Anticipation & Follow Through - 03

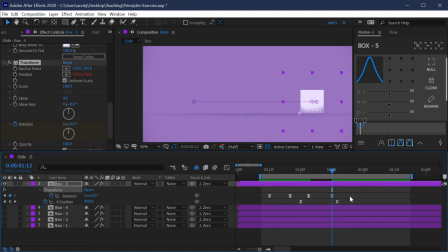16:31 So I'll undo that, and we need to do one more thing before we start animating this corner, which is set a keyframe on the anchor point. So I'll just click once on that stopwatch to set the keyframe, press U to bring that keyframe up, and I want to make this a hold keyframe.
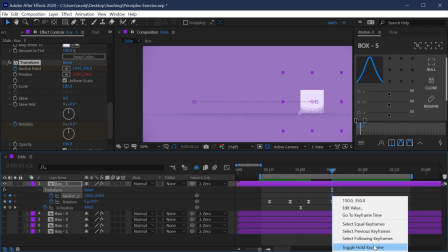16:45 So if I right click on that keyframe, and this is at the bottom of the screen recording, but it says toggle hold keyframe,
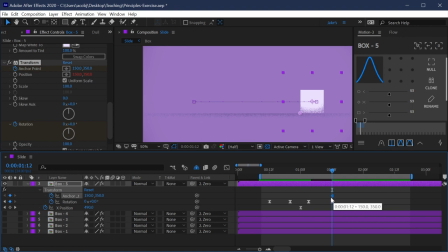16:51 just click on that, and now this is a value that will not change until it reaches another keyframe. So I'm just going to back this up to the start of the animation. And now I can change this value to something else. So I'm gonna move it over to this corner, and that should be a 350 value.
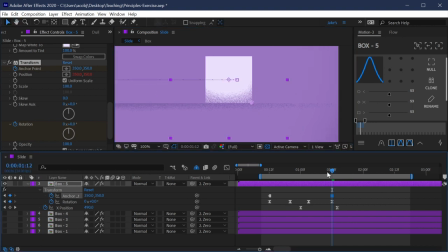17:08 And now if we zoom in here, you can see it's on the bottom right corner, and if I go back 1 frame, it snaps back to that left corner. So it's going to stay there until I need it to be on the opposite side. Then I'll just go forward a few frames, and we'll rotate it in the opposite direction.
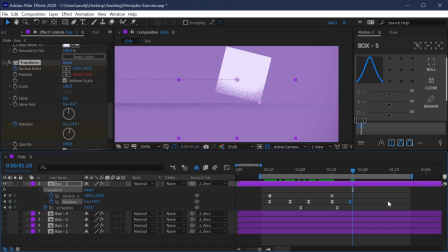17:25 Again, we'll go 14 degrees, and then back down to 0. So let's take a look at our value graph. We obviously need to curve that out a little bit more. So I'm going to just drag these handles out. I'm holding down Alt or Option on a Mac to click and drag those handles out.
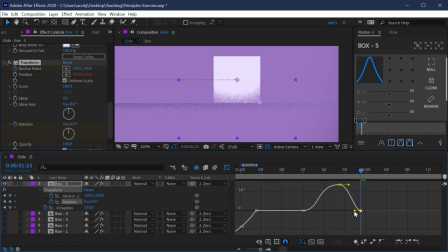17:44 And just make this a little bit nicer. So this can slap down a little bit. Hold on or hug that keyframe right there, that value, and see what that looks like. Okay, not bad. I think I can make it even tighter. And now it's really just shooting in here and taking off.
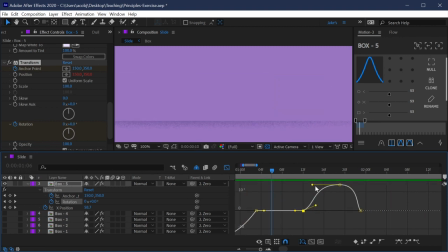18:01 Maybe this doesn't need to ease quite so much. Yeah, there we go. Maybe back this off 1 or 2 frames.
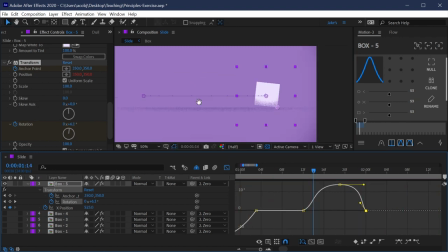18:09 Yeah, that looks really good. So let's zoom out and look at that as a whole. Play that all back.
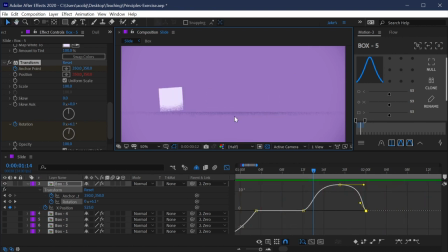18:15 And now we've got our anticipation and follow through being completed using rotation instead of that position value. I think it could lift off the ground even a little bit more quickly right here. So I'm gonna go back into that value graph and just pick that up. Yeah, now it really looks like it's kind of stopping on a dime.
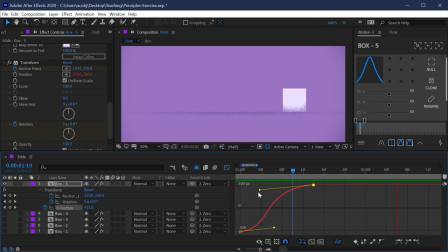18:32 And I think the exposition easing, that is happening a little bit too strongly, so I'm gonna pull that back a little bit. And now we have a slightly more linear movement between the start and the end of the animation, but that anticipation and follow through are really selling that movement.